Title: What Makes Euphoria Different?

Lights, camera, action. Welcome to Doc's Universe, where we dive into the psychological aspects of film and TV shows. For our first video, we're going to be answering the question everyone has been asking. What makes euphoria different? Before we get into that, let's take a look at what the show is about.
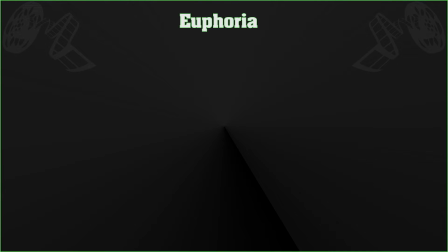[1:54]
If we had to describe it in a single sentence, otherwise known as a logline, we'd say,
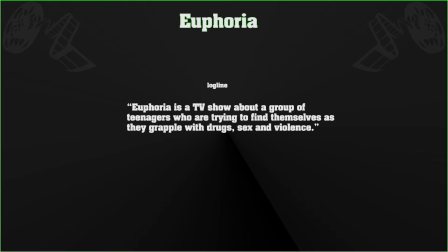[2:00]
Euphoria is a TV show about a group of teenagers who are trying to find themselves as they grapple with drugs, sex, and violence.
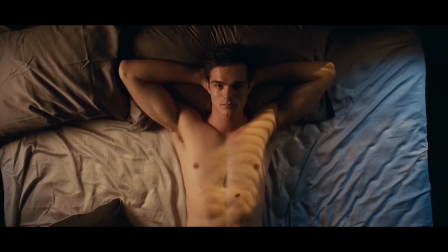[2:10]
Now, I'm certain this logline attracts most of us filmmakers, as we love to dissect controversial and complex subjects.
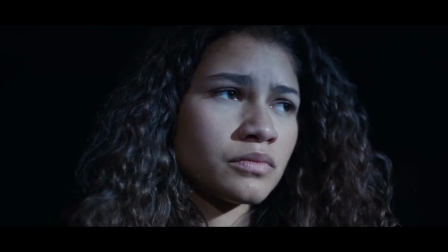[2:19]
However, to a member of the audience, it might have the opposite effect.
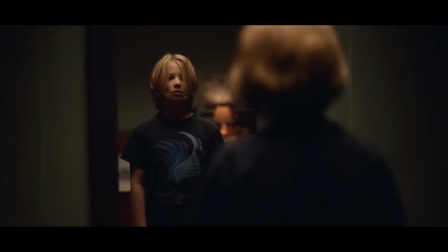[2:26]
It may hint at a rather non-constructive, depressing or even a morbid show.
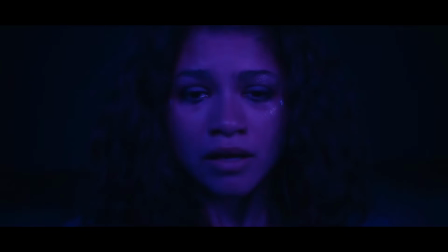[2:32]
And this may be due to films and shows in the past which have dealt with similar topics
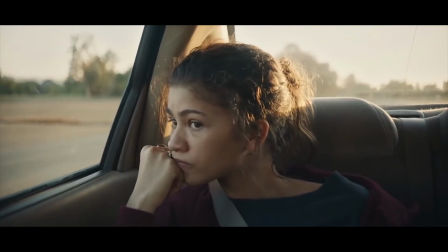[2:38]
in an unsparing manner and in a way in which they were indigestible to your normal audience.
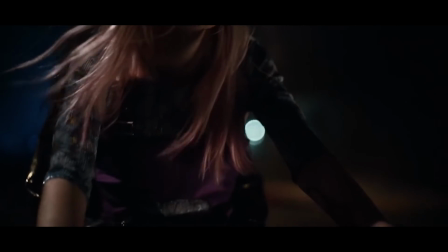[2:45]
However, that may not be the case with euphoria. Let's take a look at three key factors.
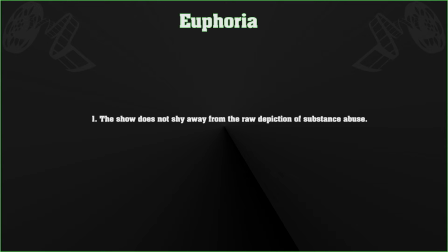[2:53]
Number one, the show does not shy away from the raw depiction of substance abuse.
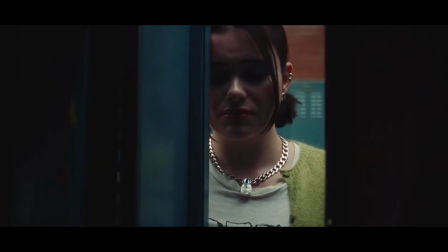[3:00]
We witness the youth using drugs, alcohol and partaking in anonymous sex as a form of escape.
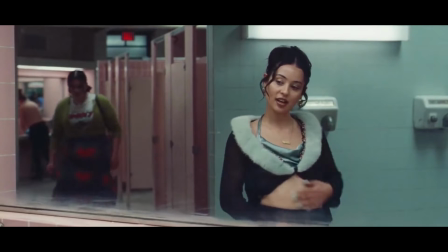[3:08]
What's interesting is that the meaningless sex, unlike most films, is depicted realistically, exposing its discomfort.
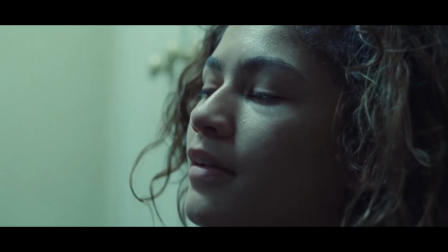[3:16]
It is often used as a coping mechanism.
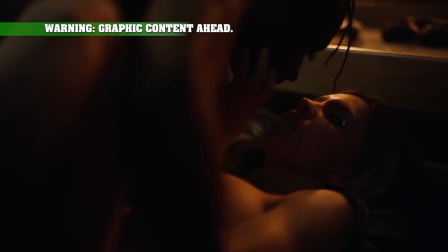[3:20]
For instance, in season 1, episode 6, where McKay and Cassie are getting intimate, and the following happens.
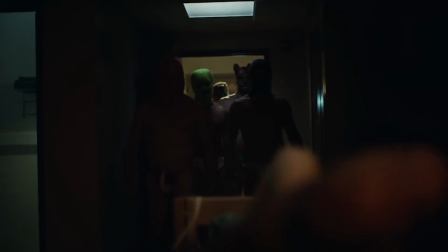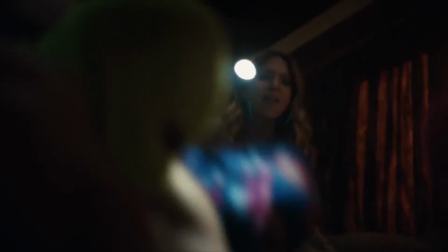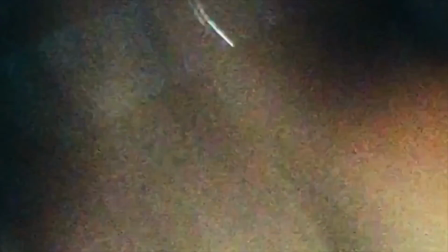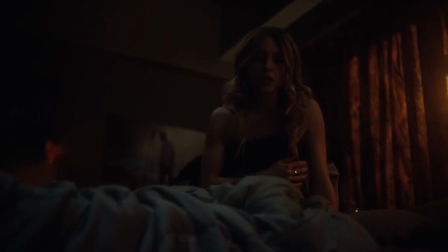[3:47]
And this is why directing is so important.
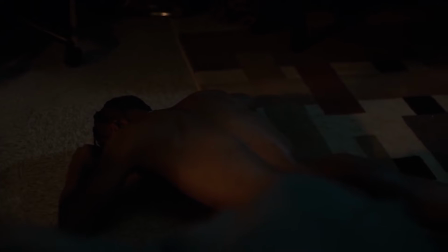[3:51]
Although there was only a single script to follow, There were a thousand ways to shoot the scene,
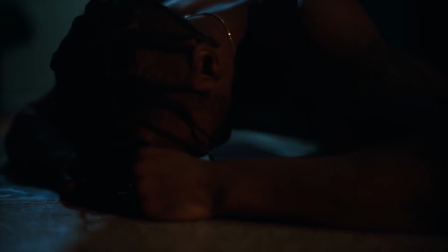[3:58]
which each would have evoked a different feeling. Notice how the director effectively uses inconclusive camera cuts to blur the clarity of what happened.
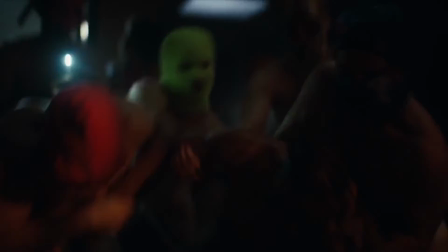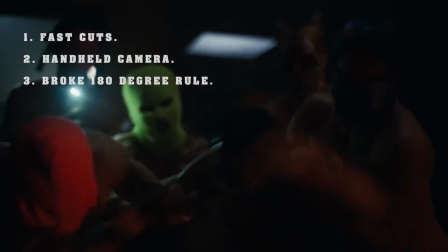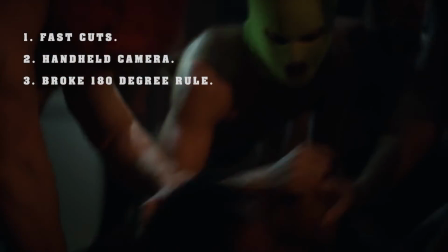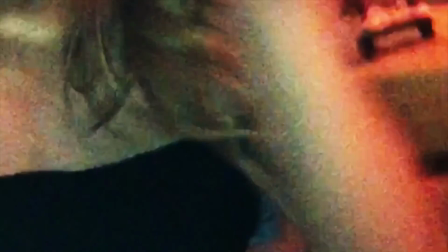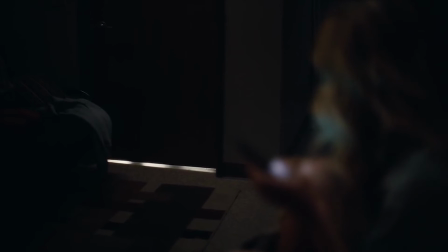[4:30]
This leaves the viewer disorientated, much like McKay and Cassie.
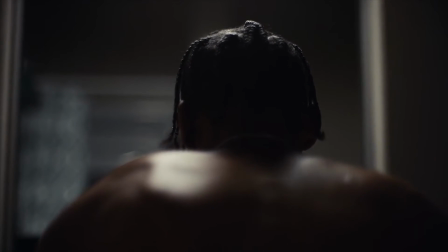[4:35]
This disorientation gives us, the viewer, a taste of the instability trauma causes in the victim's mind.
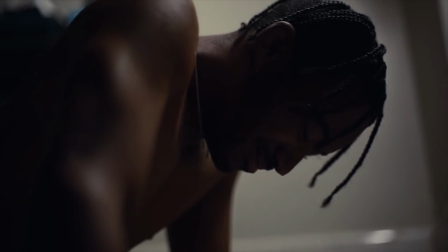[4:44]
At this point, the director further solidifies his point by taking us deeper into the dark hole.
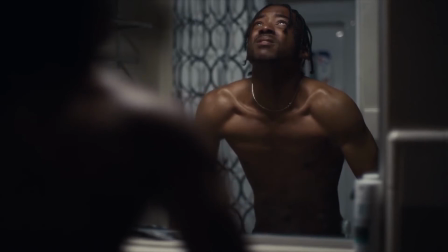[4:51]
Let's take a look at how McKay tries to deal with the situation.
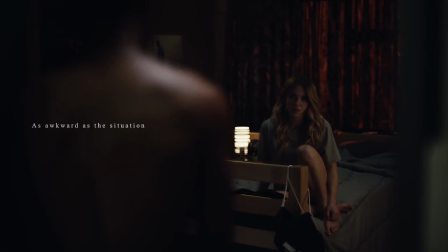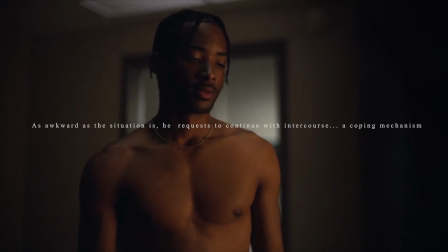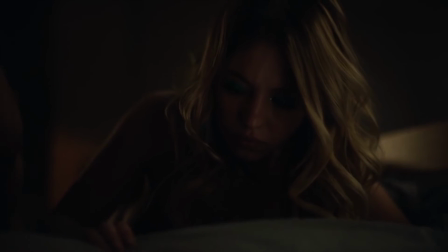[5:07]
Euphoria reveals the consequences of abuse and the effect they can have on one's mental health.
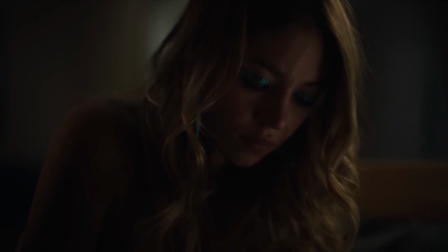[5:14]
It plays out the darker side of teenage life.
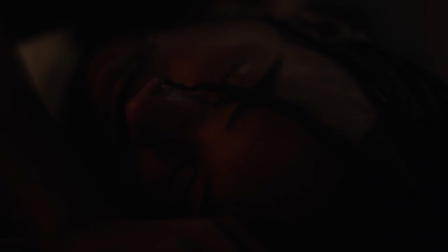[5:18]
And unlike many shows which deal with similar subjects such as Breaking Bad and Ozark, the audience and setting are different.